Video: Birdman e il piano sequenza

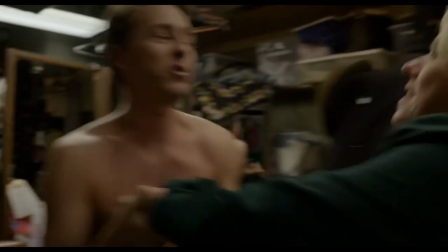Con il piano sequenza bisogna che vi sia qualche personaggio vicino per permettere alla
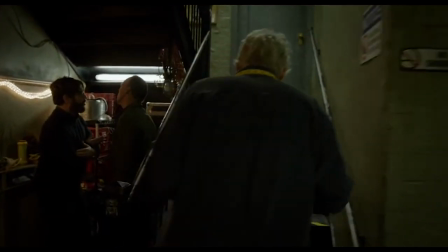camera di agganciarsi subito a uno di loro e in Birdman lo spazio labirintico
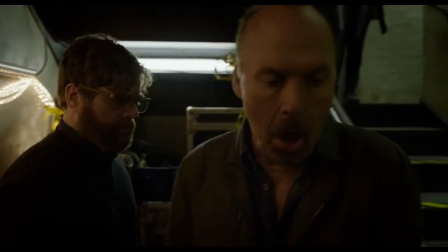nel quale si muovono i protagonisti nelle viscere del teatro facilita
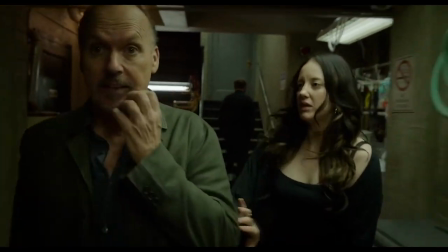questo via e vai in modo che possiamo lasciare un personaggio e prenderne subito un altro ed è anche per questo che secondo me il piano sequenza in Birdman funziona così bene e sempre riguardo al piano sequenza quando abbiamo due persone a dialogo le brevi panoramiche laterali sono utili se questi due personaggi a dialogo sono vicini ma se uno si alza e si allontana la telecamera deve scegliere chi seguire se stare lì su quello che è fermo o andar vicino a quello che si è appena alzato.
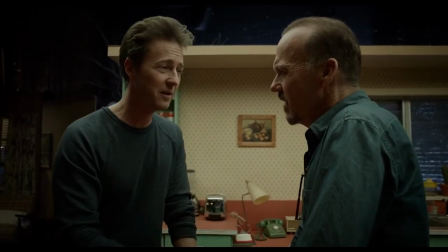Guardiamo ad esempio questo dialogo tra Mike e Regan. La scena inizia con una carrellata circolare intorno ai due poi Mike si
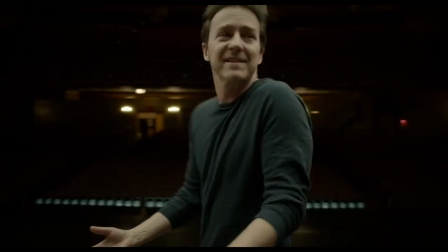sposta e la telecamera lo segue mentre si allontana poi torna al
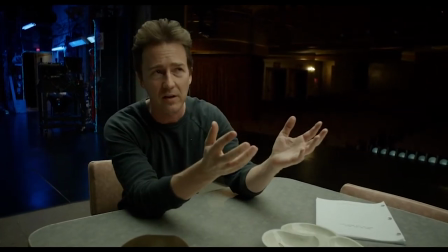tavolo ed esorta Regan ad aumentare la tensione e quando poi Mike da un
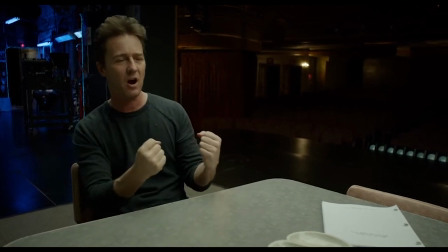pugno al tavolo nel momento in cui Rigan cambia tono alla battuta ecco che la camera
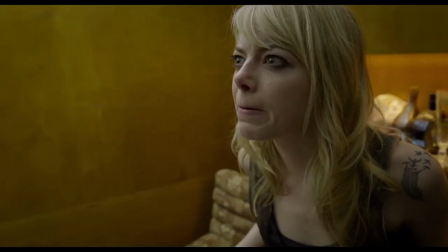si sposta su di lui e poco più tardi quando Rigan e la figlia Sam litigano e la figlia pone l'accento sulla irrilevanza
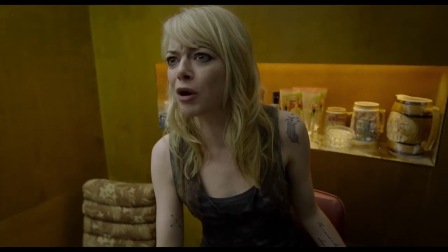del padre questo sfogo acquista molta forza perché la telecamera si muove verso di lei e poi rimane fissa su di lei. Ragazzi capite bene che ce ne sarebbe da parlare tantissimo del piano sequenza in birdman è un film che se non avete visto vi invito a recuperare perché dal punto di vista fotografico era figata passatemi il termine io l'avevo visto per caso nel piccolo cinema del mio paese è una sera non sapevo cosa fare me lo sono visto rimasto estasiato veramente bene ragazzi il video si conclude qua io spero che sia stato interessante come sempre vi invito se non siete ancora iscritti a iscrivervi al canale attivare la campanella per ricevere una notifica ogni qualvolta pubblicherò un nuovo video, lasciarmi un bel like se il video vi è piaciuto, se volete potete sostenermi vi ricordo su tp.com trovate il link in descrizione e ragazzi a me non resta altro che ringraziarvi della visione, delle iscrizioni, dei commenti che mi lasciate e vi do appuntamento ai prossimi video. Ciao a tutti!